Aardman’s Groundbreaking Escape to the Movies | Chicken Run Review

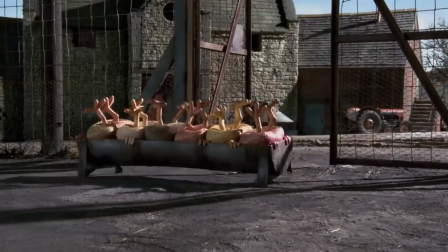4:20 Admittedly, the one criticism I have here is that, as it is more of a character-driven escape movie,
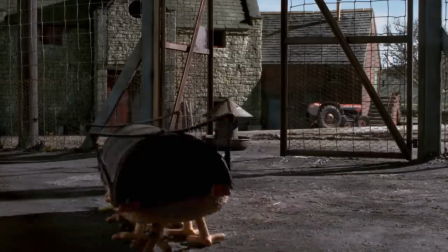4:26 it can be guilty of making its narrative foreseeable,
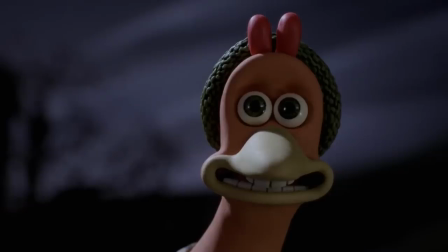4:31 especially when the foreshadowing gets pretty obvious, like with Rocky's identity as a flying rooster and his evolving relationship with Ginger.
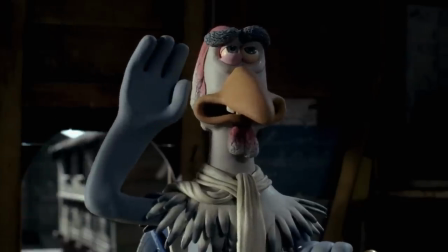4:39 Even with an original premise, it is guilty of using recycled material to get through its story to transition through the next thrilling scene.
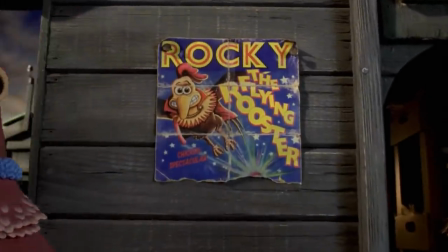4:48 But it does make up for it with a creative execution where the moments themselves may be foreseeable,
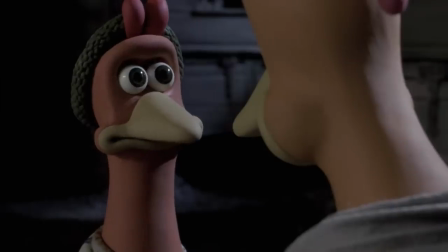4:55 but how they are pulled off isn't, and they really help build more of the characters and their motivation.
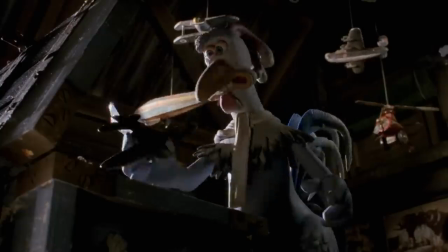5:00 With a simple concept of chickens escaping their prison,
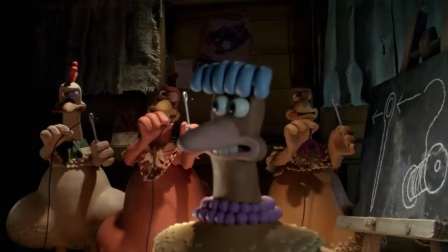5:05 The story really makes the most out of it to be as exciting as a real escape plan going well.
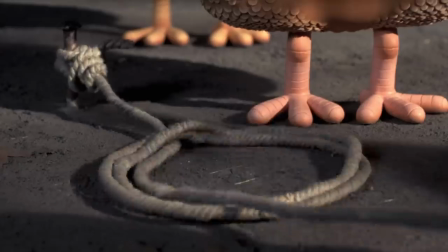5:14 The animation. The charm of Aardman is that their animation may seem simple and cute on the surface,
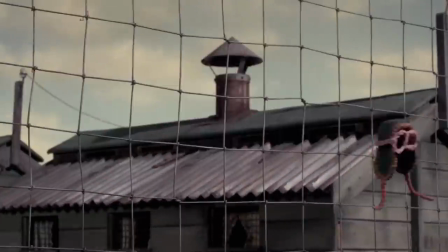5:22 but there is so much more that happens that can really pack a punch. It shows how they really wanted to make their feature debut big,
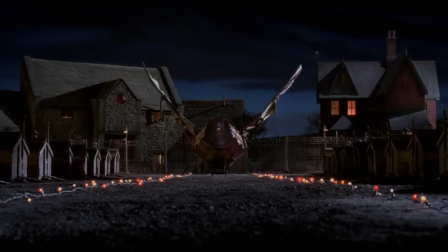5:30 and the animators captured that beautifully to show the intense scale of everything from the perspective of the chickens.
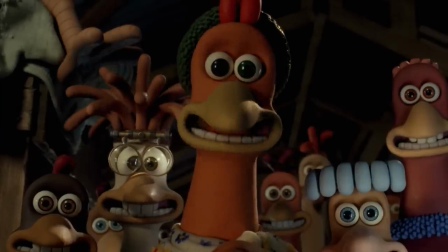5:37 As Nick Park is one of the leaders of this production,
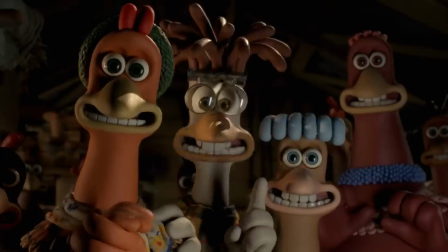5:40 the character designs have his signature style of the prominently round eyes and the big mouths to widely express themselves.
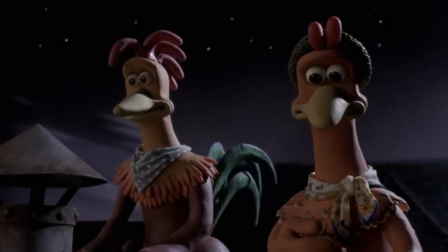5:48 And this doesn't even include the character animation that can manage to greatly convey emotion both subtly and comically.
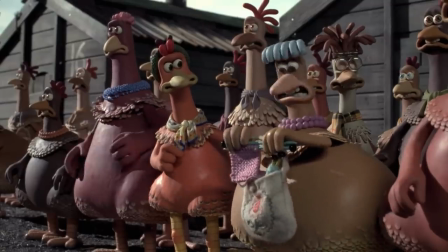5:55 Sure, the chickens are unapologetically cartoon characters instead of looking somewhat like the real deal, like the dogs,
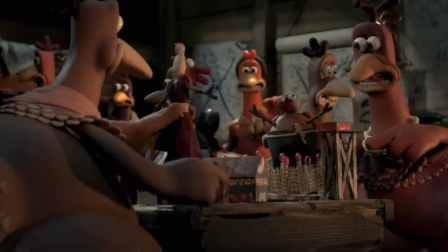6:03 the people, and maybe the rats, but it helps the movie to have its own distinct look that emphasizes its British nature.
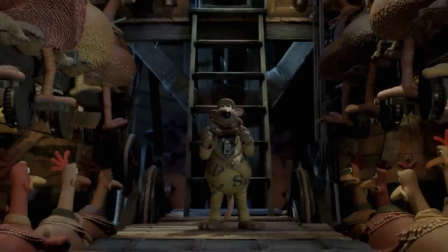6:11 Considering how Nick Park's style is so associated with one of the most acclaimed animation studios in England,
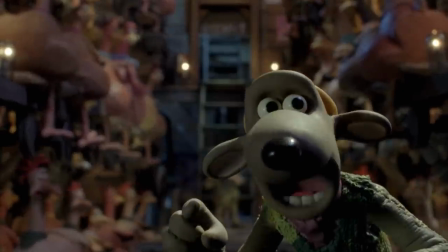6:17 why not use it to help define how this is English cinema?
Get up in the old crate and tally-ho!
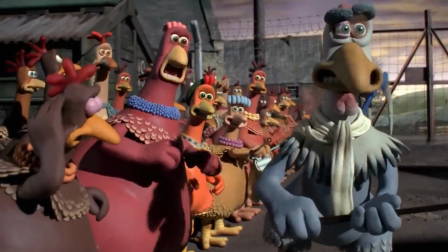6:23 Chucks away! Give over, you old fool! They just want to count us!
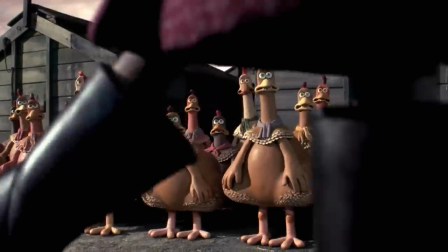6:27 But more so than the characters that do manage to look distinctly different from one another, what's even more impressive is the backgrounds,
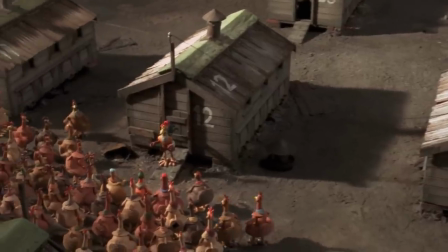6:36 where the team created this entire chicken farm that also delivers the feeling of a colorless and melancholy prison.
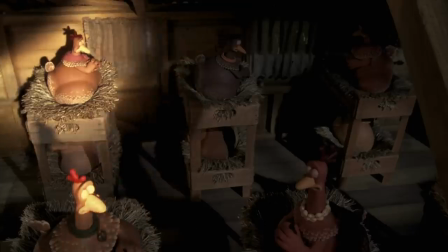6:43 While it may seem like a place where the chickens can just sleep and lay eggs at first,
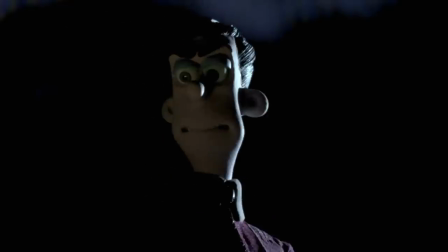6:48 the ladies also added some hidden passages and hideouts in their coop so that the Tweeties don't find out what they're up to.
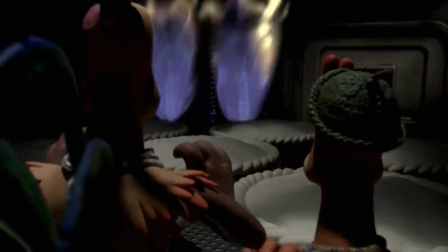6:56 But that's not all. This is a case where the movie has tons of surprises in store, especially with the animation.
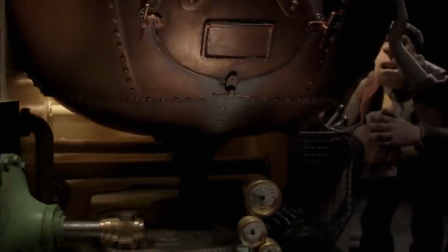7:04 Some of the best visual moments are when the chickens get themselves in giant elaborate
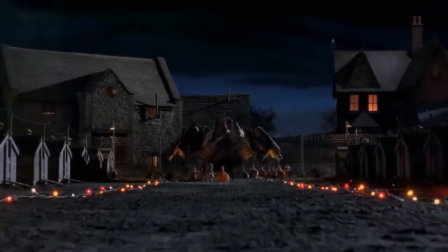7:08 machinery with their own complete functions that result in some of the best scenes of the film,
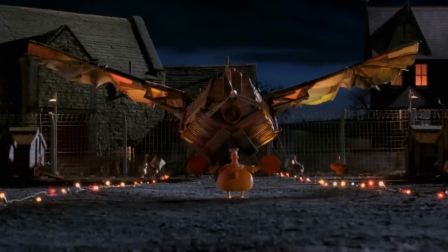7:13 and even some of the most intense action that they get themselves in. A great example is when Rocky goes to save Ginger in the pie-making machine,
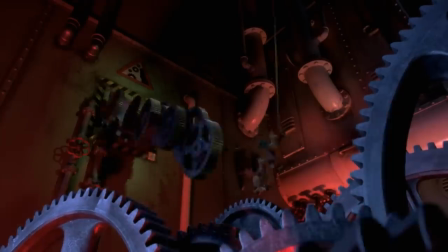7:22 as they avoid all the deadly obstacles so that they could get out and warn the others.
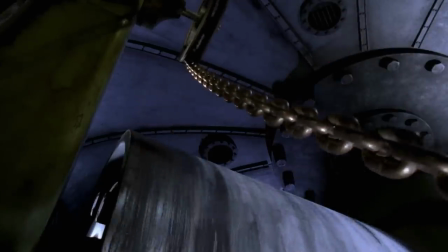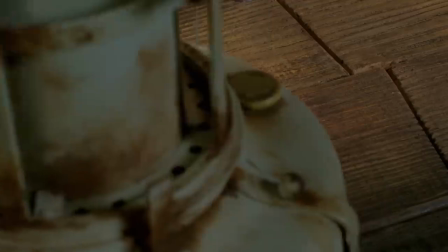7:36 Speaking of the action, the montages where the chickens try to make their escape or learn how to fly is
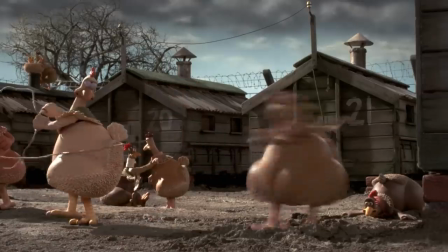7:42 when the animation takes center stage and really present what they can do in terms of comedy and creativity,
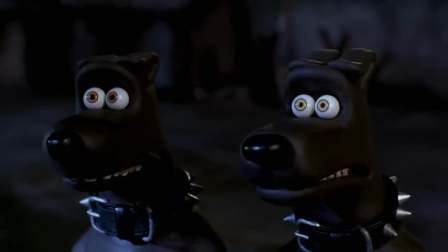7:48 highlighting all their endeavors and failures of trying to get out of the farm or flying their way out, but mostly end up as clueless as before.
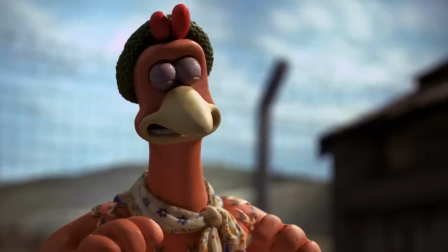7:58 Relax, we're making progress. Really? I can't help feeling we're going round in circles.
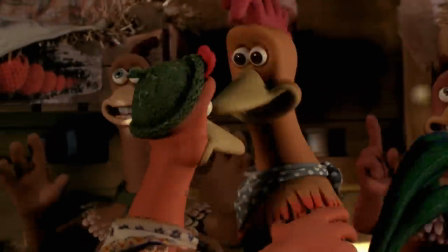8:06 Even after producing several more features,
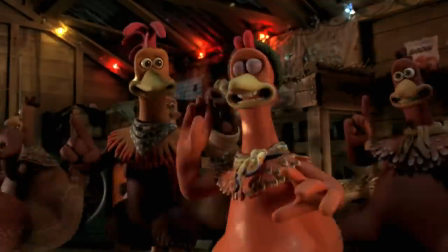8:09 the animation of Chicken Run is still some of both Aardman's and Stop Motion's best and most enjoyable.
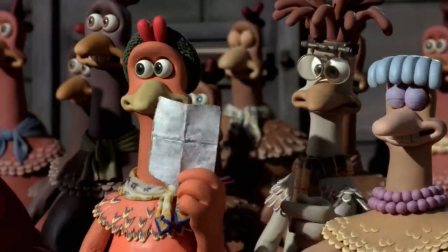8:19 The characters. What would a prison escape movie be without the prisoners to root for their freedom?